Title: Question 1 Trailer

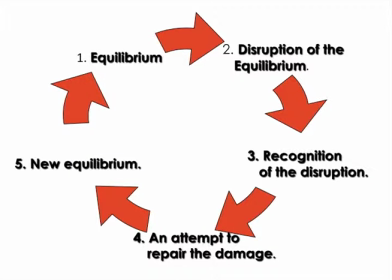Conventionally, social realism trailers do not start off at the equilibrium stage of Todorov's narrative theory.
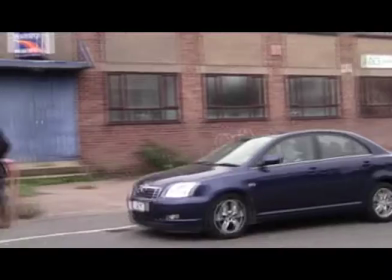I have used this convention by starting off at the disruption phase. Other social realism trailers that have done this are Skepp and Bulletboy. This is a common convention used in other social realism trailers such as Fruitvale Station and 4321.
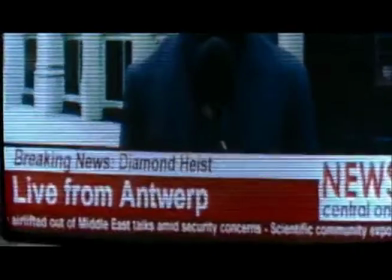The recognition phase of my trailer comes after the disruption phase.
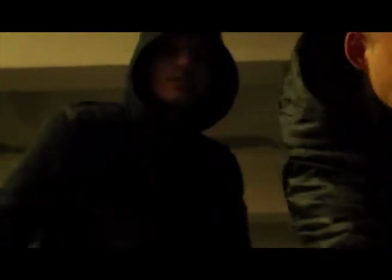This is clear through the shot of two of my characters taking weapons out of the cart.
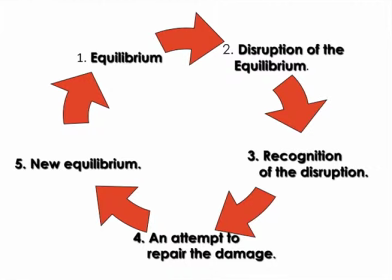Other social realism trailers show the recognition phase of Todorov's narrative theory after the disruption phase.
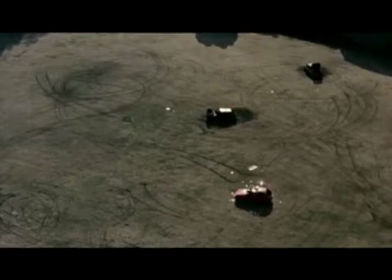For example, trailers such as Shank and Bullet Boy show this convention, which I have used to keep my trailer original.
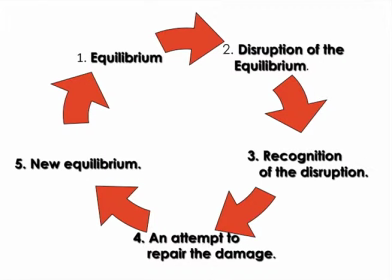An attempt to repair phase is the fourth stage of Todorov's narrative theory. This is shown in my trailer as the characters are seen searching for the killer.
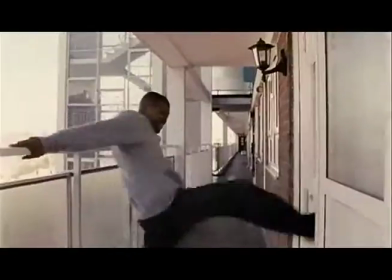In adulthood, this is shown through the main character trying to make amends with the other characters.
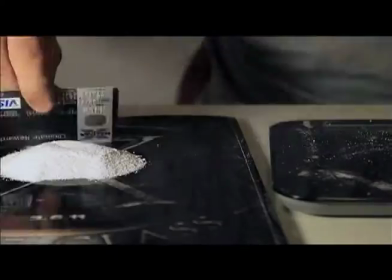Rick Altman proposed the idea of semantic iconography and syntactic elements coming together to create generic likeness.
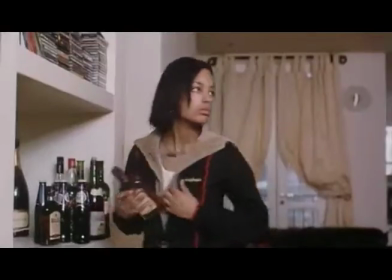The idea suggests that we are able to understand the genre of a film through these conventions.
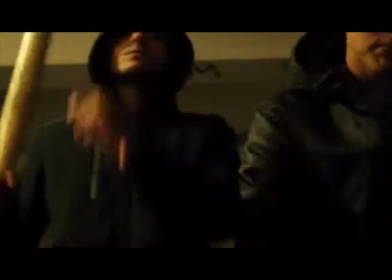Semantic iconography in my trailer, including a baseball bat and a gun, helps to connect the genre.
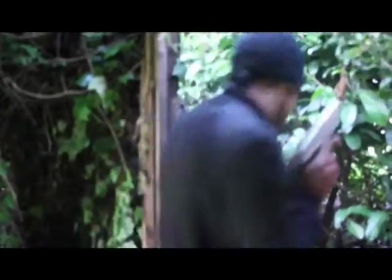This is shown throughout my trailer as these two weapons are shown in many of my shots as it is part of my mise-en-scene.
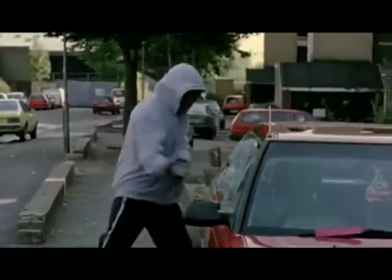Semantic iconography is also shown in other social realism trailers, such as Shank and Bullet Boy, in the form of baseball bats, guns and knives.
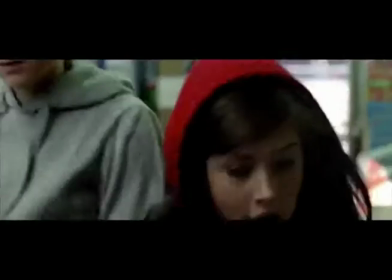Syntactic plots and themes in social realism films are conventionally about the corruption of youth, drugs, alcohol, sex, domestic violence and homelessness.
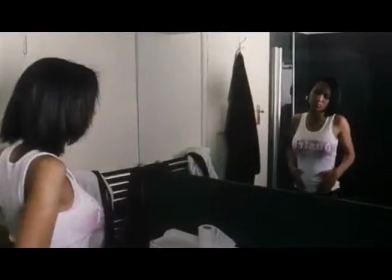Kidderhood shows the theme of sex and teenage pregnancy along with domestic violence.
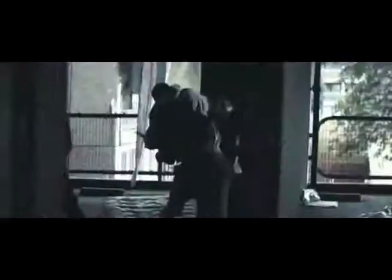These are also shown in Adulthood and Shank. I have challenged the majority of these plots and themes by not focusing on them.
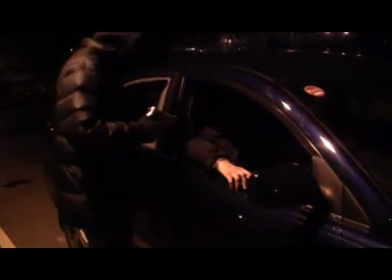However, one thing that is evident in my trailer is domestic violence. This is shown through the mise en scene and the use of semantic iconography in my shorts.
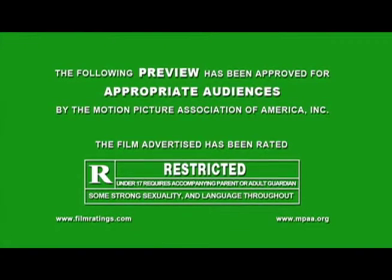Institutional conventions that I have used are the green screen, which appears at the beginning of my trailer for 5 seconds,
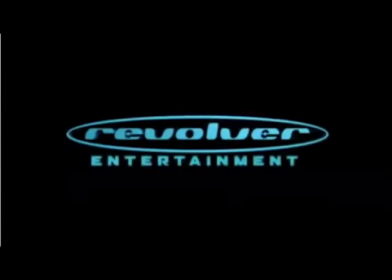and also the producer and distributed companies that appear after the green screen.
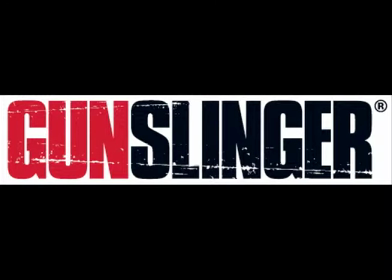Gunslinger and Revolver Entertainment are the production and distribution companies which are on my trailer.
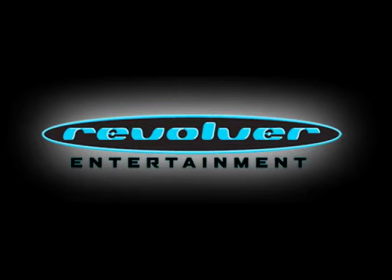They both connect a social realism genre and they promote rising talent in the film industry since it was first established in 2009.
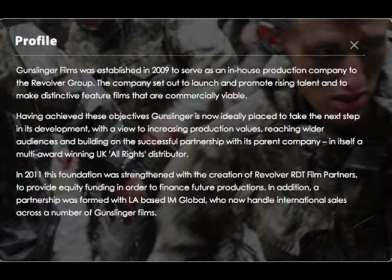They work as a production group to the Revolver Group and together have produced and distributed many films including Shank and Ill Manners.
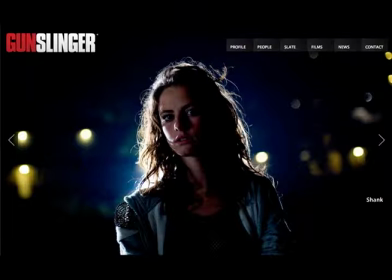I have used this convention from these films as it rapidly portrays a social realism genre to my audience in the opening seconds of my trailer. The locations that I have chosen to use in my trailer are similar to those used in other social realism trailers which is a street setting.
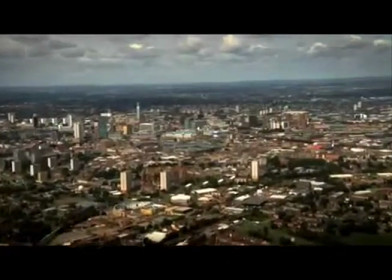I have chosen to follow this convention as it is more ideal and realistic as it portrays real life situations in real life settings.
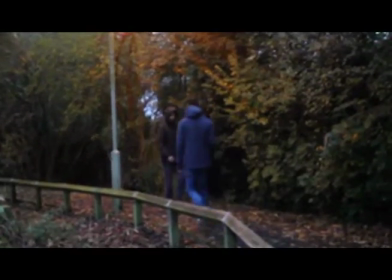Examples include car parks, alleyways, industrial states, a police interview room and urban city streets.
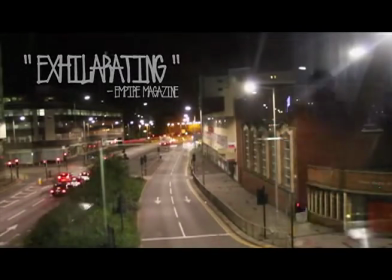These examples in my trailer are also seen in other social realism trailers such as Shank, Kidhood and Ill Manners.
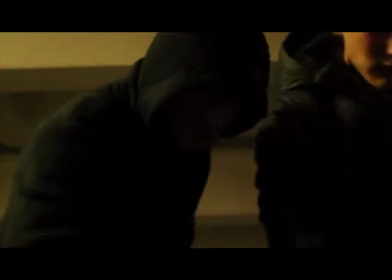The characters I have chosen portray a common stereotype that is often associated with lower class
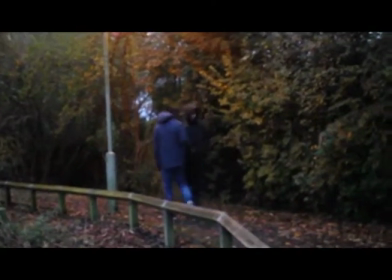male teenagers and is seen as a modern day ideology because they are seen as troublemakers.
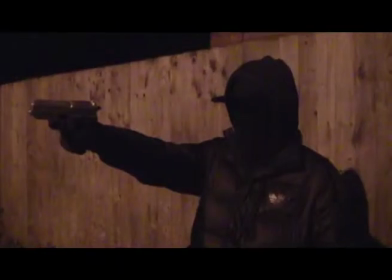This is another convention that I have decided to use as again it is more realistic and attracts people
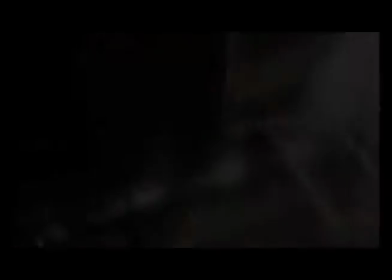of the same similar age to watch the film as they may be able to relate to the situations witnessed.
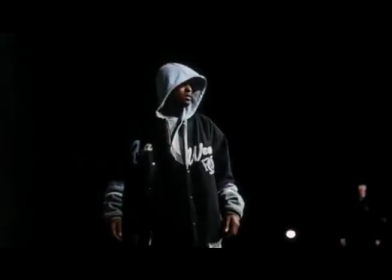Establishing shots are conventionally shown within the first 30 seconds of a trailer. Kidderhood, Fruitvale Station and one day trailers all follow this convention.
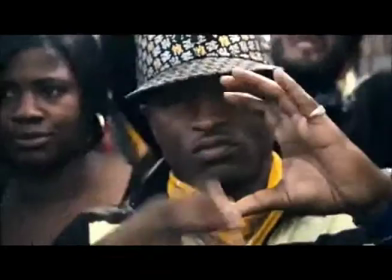I have used this convention by displaying my establishing shots within this time frame.
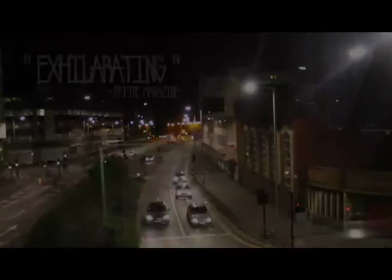They are usually taken off the location where the film is set, which is what I have done. It also allows the audience to get a feel for the trailer from the start and will help attract their attention.